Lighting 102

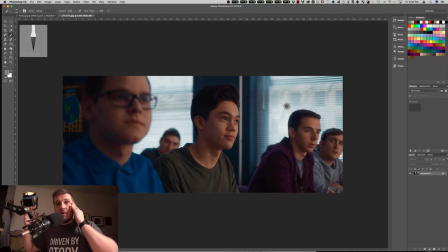(11:41)
It's compressing everything down into that range where now the light on my face is close in value to the light over there now say that we were to bring the uh ls1 halfway down for me to stay at a decent level camera has to boost the amount of light coming into it which
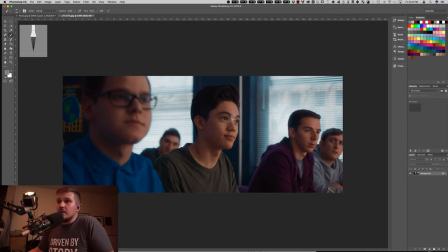(11:59)
means this guy starts to clip so what we do is we have to punch a similar amount of light to what's coming in through the windows so this all normally gets measured in stops by the way i'm sort of trying to keep it more layman's terms just for the sake of hopefully helping
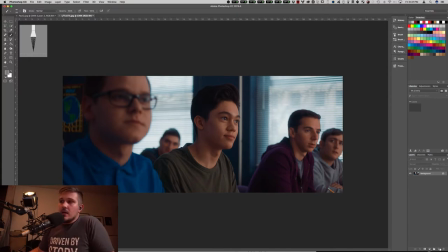(12:16)
these things click and then when we talk about stops that's an easy conversion to make so let's say that out here we have we'll do it in blue just for the sake of making it easy we have like this really bright blue is the amount of light that's coming in from out here
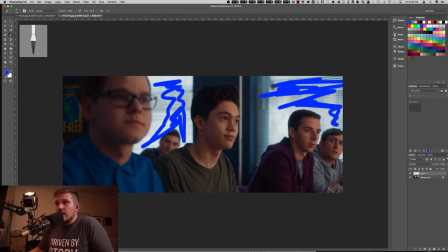(12:32)
and so there's nothing we can do about that so we come in and we go okay there's however much this is light coming in if we want them to be exposed well relative to that I'm okay with the window being a little brighter than them but we need to punch them up pretty
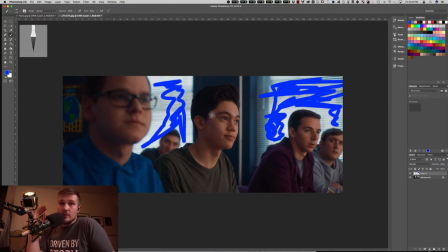(12:48)
close to that so if we just exposed for them windows would clip if we exposed to the windows they would be silhouettes but now if we do what we did which is put a big um ultra mounts over in the corner of the room and shoot a joker into it that pushes a
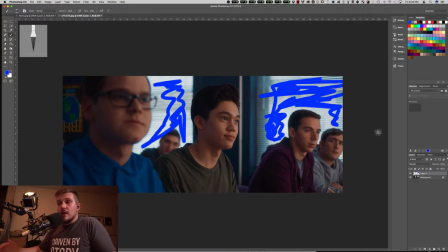(13:04)
bunch of extra light and brings them up um and then we're able to bring the exposure down we stop down put nd in whatever we want to do and everything comes into that nice range together And so now the windows aren't clipped,
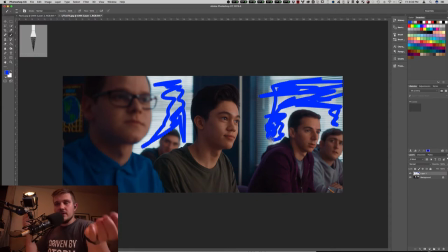(13:16)
they're not too dark, they're not too bright, and it all feels natural. And so we're managing those levels to sort of get things to where we're controlling the brightness of how things are falling. Another quick point to make here is that we used an 8x8 Ultra Bounce because it creates a big soft source far away,
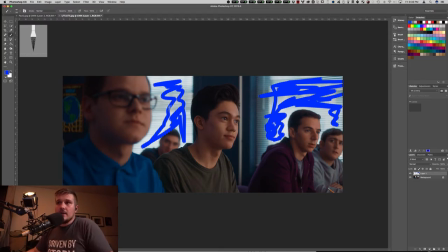(13:33)
which makes it so that these guys are at a soft light and that it is falling evenly. whereas like we could put say a quasar right next to them like right
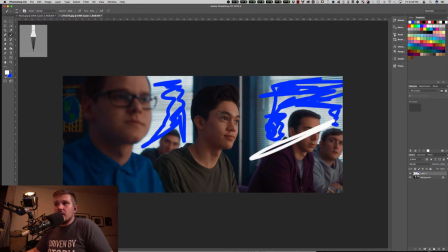(13:44)
here horrible color put a quasar like right over here and it might give us the same output but um due to the inverse square law which now i'm getting more complicated and look up the inverse square law but basically yes you can get the same amount of output that close with a smaller
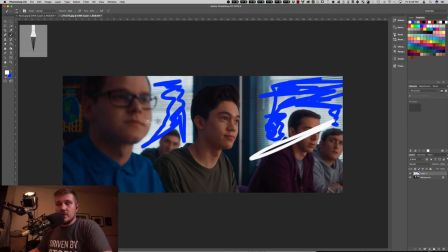(14:01)
light but it's going to fall off faster so if these guys were exposed okay from the quasar um because it's closer and providing the same amount of light that's hitting them the people behind them would be super dark and the people in front of them would be super bright if the light was
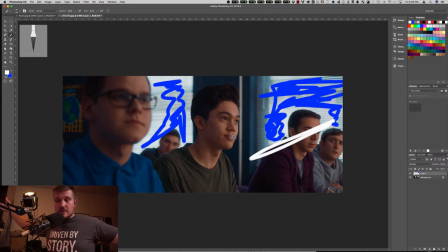(14:15)
in front of them so as we back the light up the spread over say that 10 feet gets more consistent um and though we just need a brighter source at the beginning this is continuing to be less simple i feel like than i think it is but so hopefully you guys will have
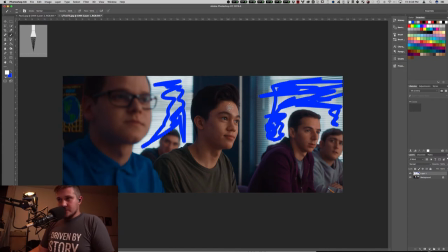(14:31)
questions i can clarify again in 103 so creating a soft big source that's what the ultra bounce is for the joker is our bright light that allows us to punch at the level of the window so that everything looks okay and then the other thing i'm managing is what we can sort of
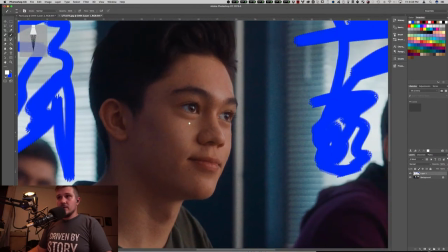(14:46)
see if we look here is um you can uh pretty clearly see where exactly the joker is falling so let's kill this guy so
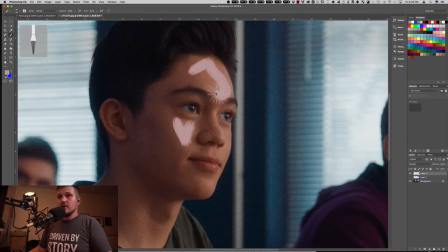(14:55)
this area now let's do something a little higher contrast this area is pretty much where the light from the joker and the ultra bounce is falling
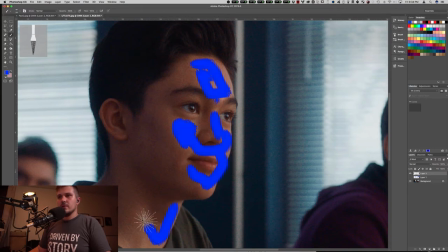(15:07)
um boop-a-doop-a-doo boop-a-doop-a-doo so
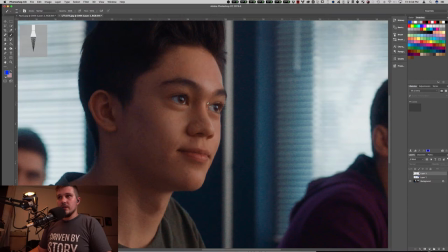(15:14)
if you look at this with and without can you sort of see there's like these highlights and that's where our ultra bounce and joker are falling it's also making this nice catch light in his eye right here um creating that little reflection which is good so then the next thing that we had to do in this situation is figure out what we wanted the other side of their faces
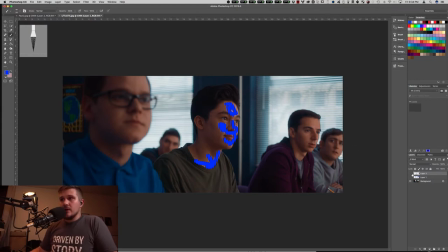(15:32)
to look like say they're in a black room again the ultra bounce is falling in the blue highlighted area but if there's no return this part of their faces is just clipping black which we don't want now we were in a white-walled room and so actually between the windows and the
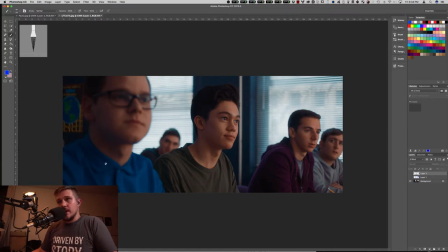(15:47)
joker it was still feeling pretty flat where the amount of light bouncing back from the wall over frame left was just filling this in and we
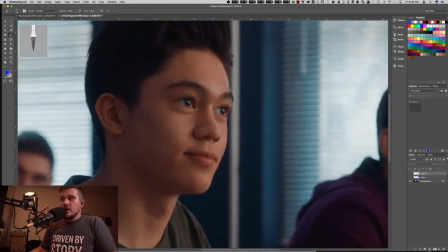(15:55)
weren't getting this nice little edge and by edge i mean the edge of the light which is this sort of just outlining the contour of that edge if you look at it between brighter and darker so I wanted that
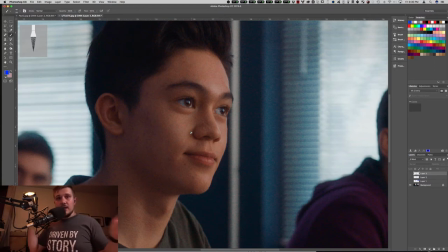(16:10)
edge and since the fill side light was punching similar output to the to the key side light it just looked like the same amount of brightness you know there's no brighter darker side so to make this side a little darker we took some
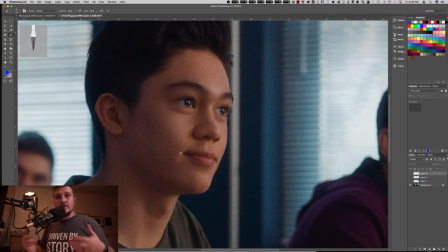(16:24)
black negatives which are just black pieces of fabric anything you can use that doesn't reflect light or blocks light and we moved those over onto that side of them so that that light wouldn't get bounced back and that level would come down a little bit and by
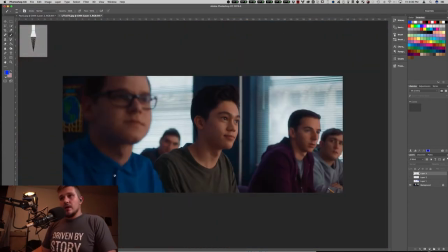(16:38)
bringing that level down a little bit we created the shape we needed on here and that was pretty much it I think the only other thing is there is a little bit of a joker push off the back wall which is sort of just creating these super subtle extensions
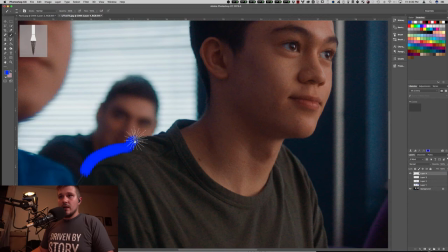(16:51)
of the window highlight here that you can barely even see,
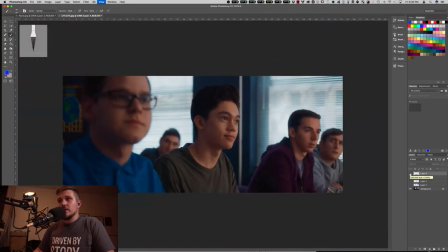(16:56)
but there's just a little edge from that super push down joker in the back. So the other thing I would briefly mention here is motivation. And so motivation is basically the idea that for a light to look natural, it has to look like it's coming from somewhere and it shouldn't look like it's coming from somewhere that doesn't make any sense.
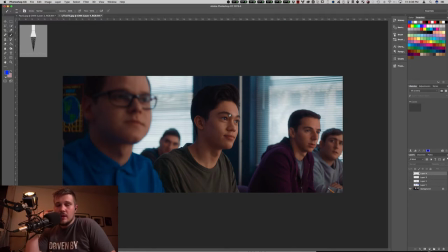(17:14)
Now, the thing I would say is that when i started out i thought motivation meant like look at a place and see where the light is coming from and just make more of it excuse me but now i think that what motivation means is knowing in your head the way that light tends
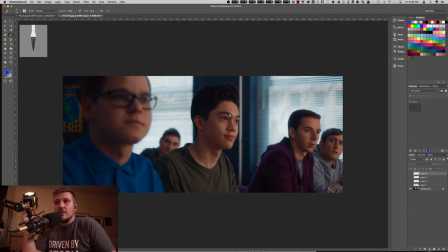(17:29)
to fall and the sort of cues that we take when we look at something and being able to go like well at this place maybe this wouldn't happen because the sun can't be there but we don't know that because we can't see outside so let's play it in a way that could make
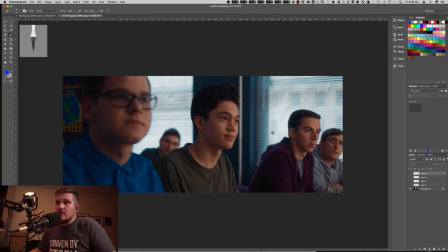(17:42)
sense in reality. And so basically what we're doing is we're saying, okay, we have these windows here. They're going to naturally be pushing some soft light onto these guys. And we're wrapping the Joker a little more around the front, which is technically unnatural because the regular fall off is going to be right here.
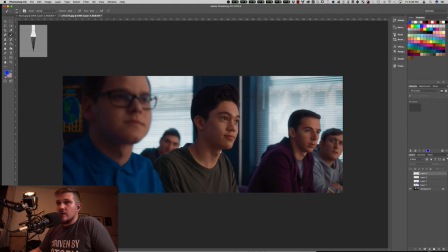(17:55)
But pushing it around the front gives it that nice quality of where the wrap is, where we are getting this sort of 45 degree angle. And it feels natural because we see the windows and we go, oh, there's light coming from over there. If we were to key them from this side like from frame left where the fill side is right now we would usually be tend to be confused
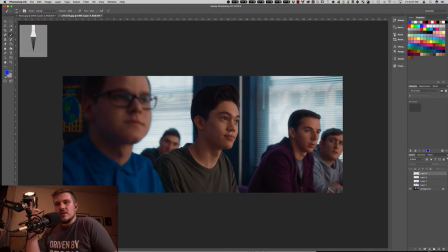(18:15)
we're like i see windows but that's the dark side of them it's not that often in real life that you see windows and the near side of you is dark you know it's that little psychological cue that it's like usually the side of me that's closer to a window is the bright side of me
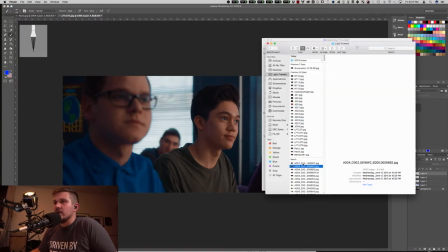(18:29)
so um that's another thing that i'm sure we'll get into more throughout these various videos I did want to see if I could quickly
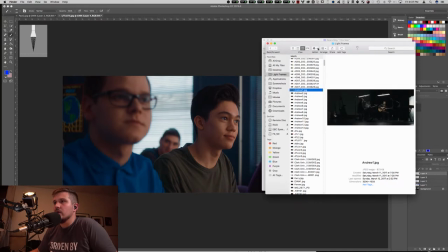(18:37)
pull another reference for, let's see, of course it's like name, date modified,
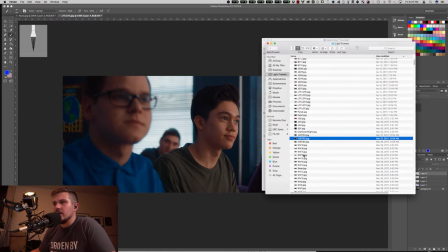(18:54)
sometimes I have a really hard time finding the shots that I'm looking for.
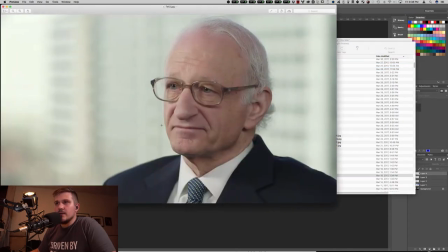(19:01)
Okay, so let's go back to this one, not this one, this one.
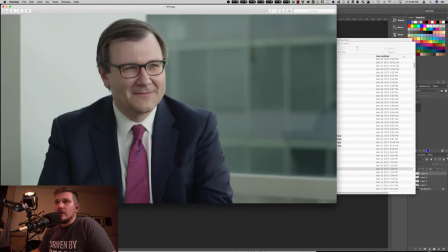(19:08)
And this is sort of another quick example of we can tell that there's windows on the right side of him and there's a wall on the left side of him.